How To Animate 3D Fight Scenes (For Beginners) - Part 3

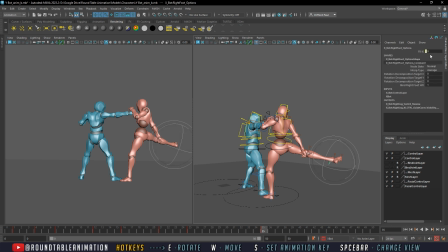[36:27]
Let's bring this back down to the floor.
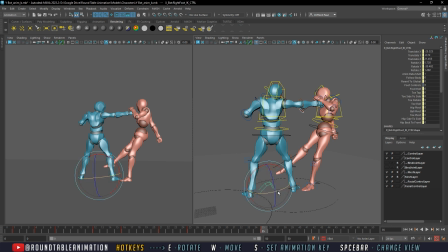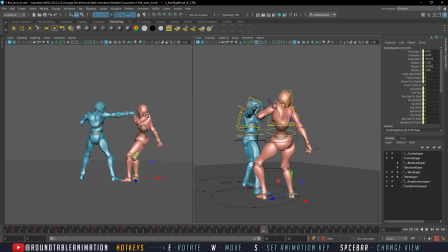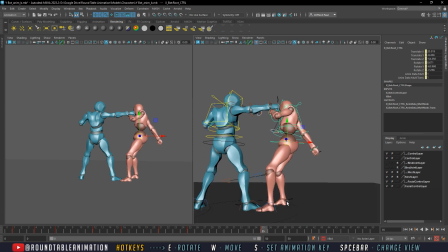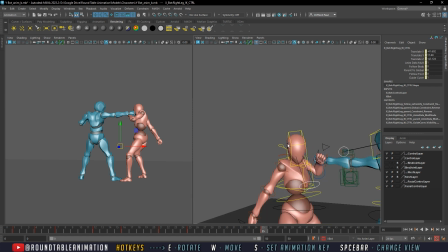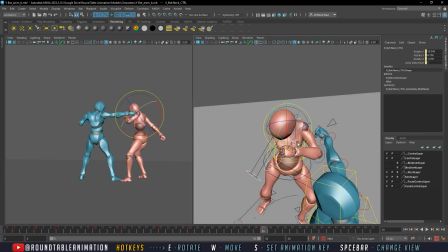[37:04]
And then for this block here, we could do a dodge, right?
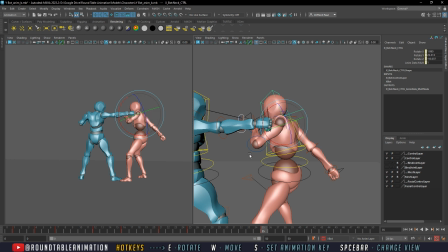[37:09]
We did a block, dodge, and then we'll do a block, dodge, right?
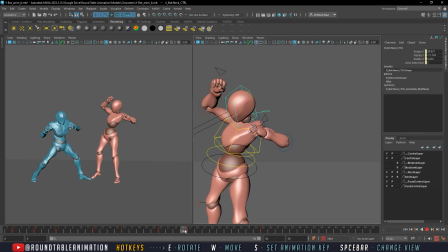[37:13]
So we have a block, dodge, hit, and then we could do a dodge, block,
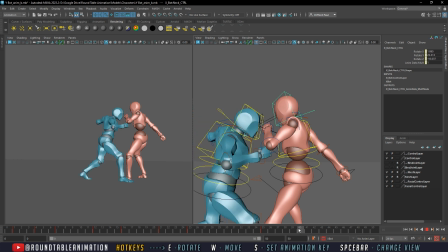[37:24]
or another, yeah, I think a dodge block would work. Dodge,
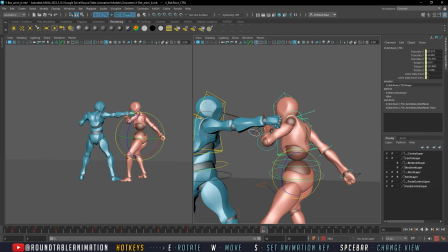[37:35]
dodge block. So block, dodge, hit, dodge, block. So from here, to do that, I would probably want to do it and keep it as simple as possible.
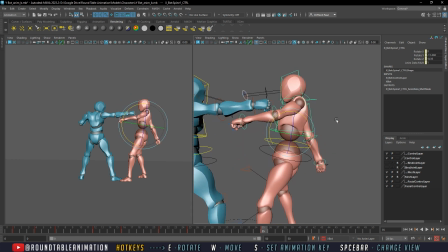[37:49]
And do, I don't know if this counts, I don't think this is a slip.
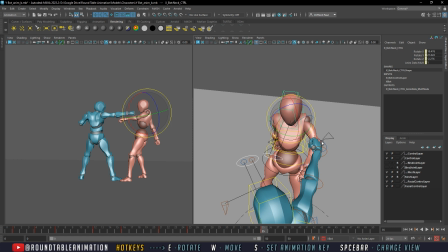[37:56]
But then this is just a,
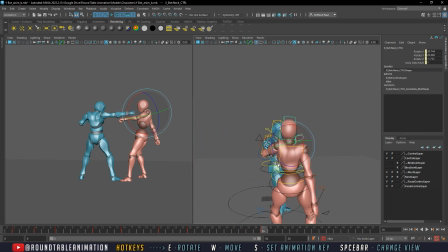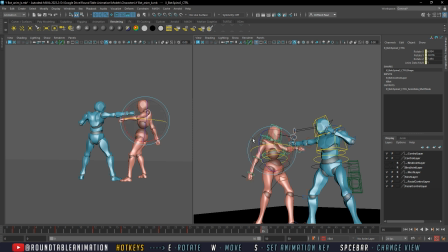[38:08]
look.
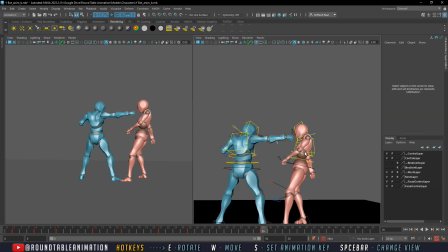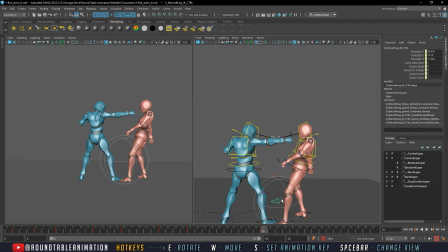[38:20]
But we're going to angle our character to really lean back to emphasize the dodge.
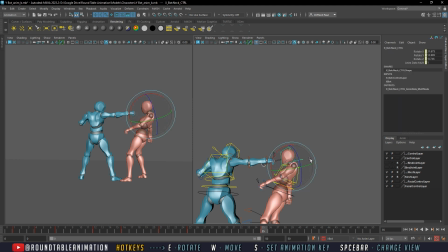[38:30]
But we're going to shorten his neck so it feels like he just made it. And bringing up the shoulders shortens out the neck too. Then leaning this back some.
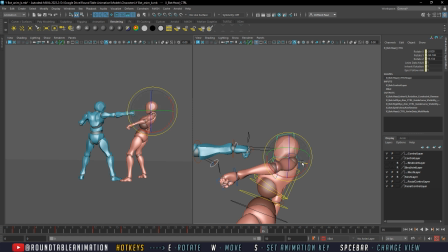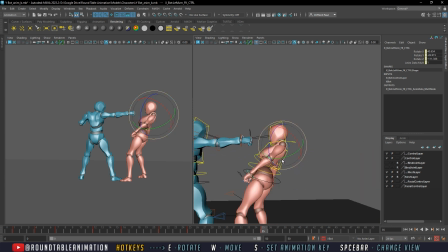[38:58]
I think that's a good dodge pose. And it's really,
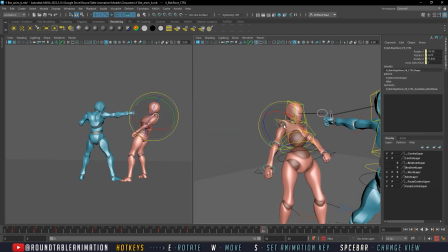[39:08]
get in there. And now for the opposing character, even though in camera this kind of sells,
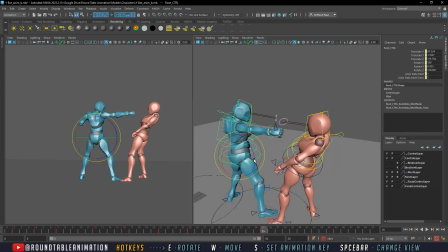[39:16]
you know, it's in good practice to make sure that it looks good all around. So from here we're gonna just adjust it to be here, just for the key pose.
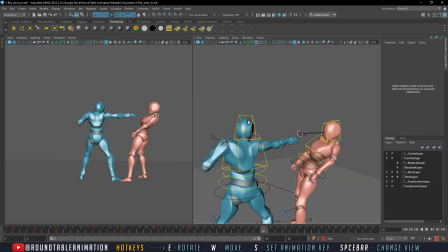[39:27]
He's probably gonna overshoot anyway during the animation, but just for now for the key pose,
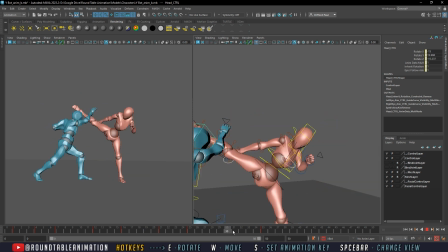[39:34]
you know, we'll have it here, and that should sell because as soon as he comes down, we have that. He most likely will just come down, ready for this hit, and then dodge.
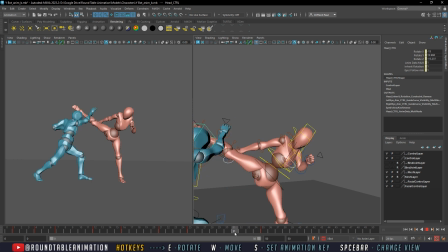[39:47]
Like that. And then we can have our, if I don't do a reset,
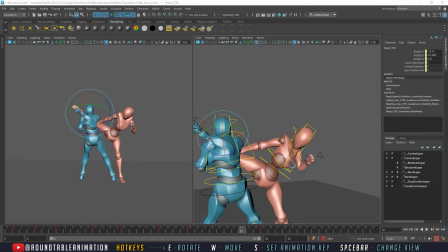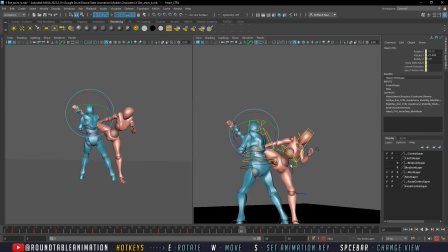[40:06]
so the reset, especially if it's this close, I would want it to look similar enough to here,
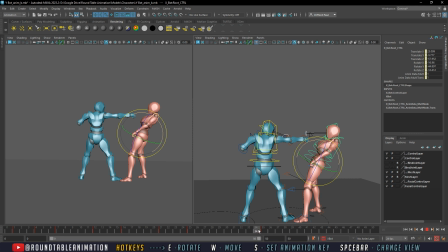[40:15]
but it's gonna look like, and when I'm middle mouse dragging and gonna copy, so then it's gonna happen here.
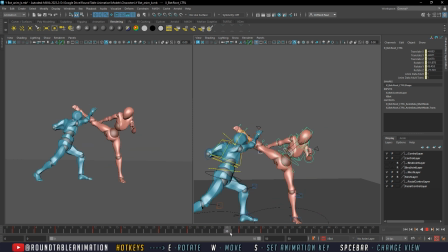[40:23]
But I wanted to have it,
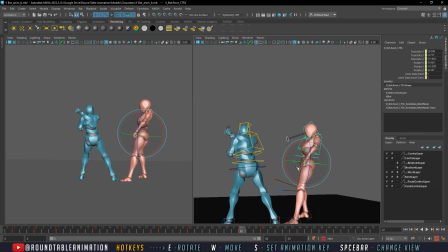[40:28]
his center of gravity a lot closer, so it feels like he's more unprepared of what may happen.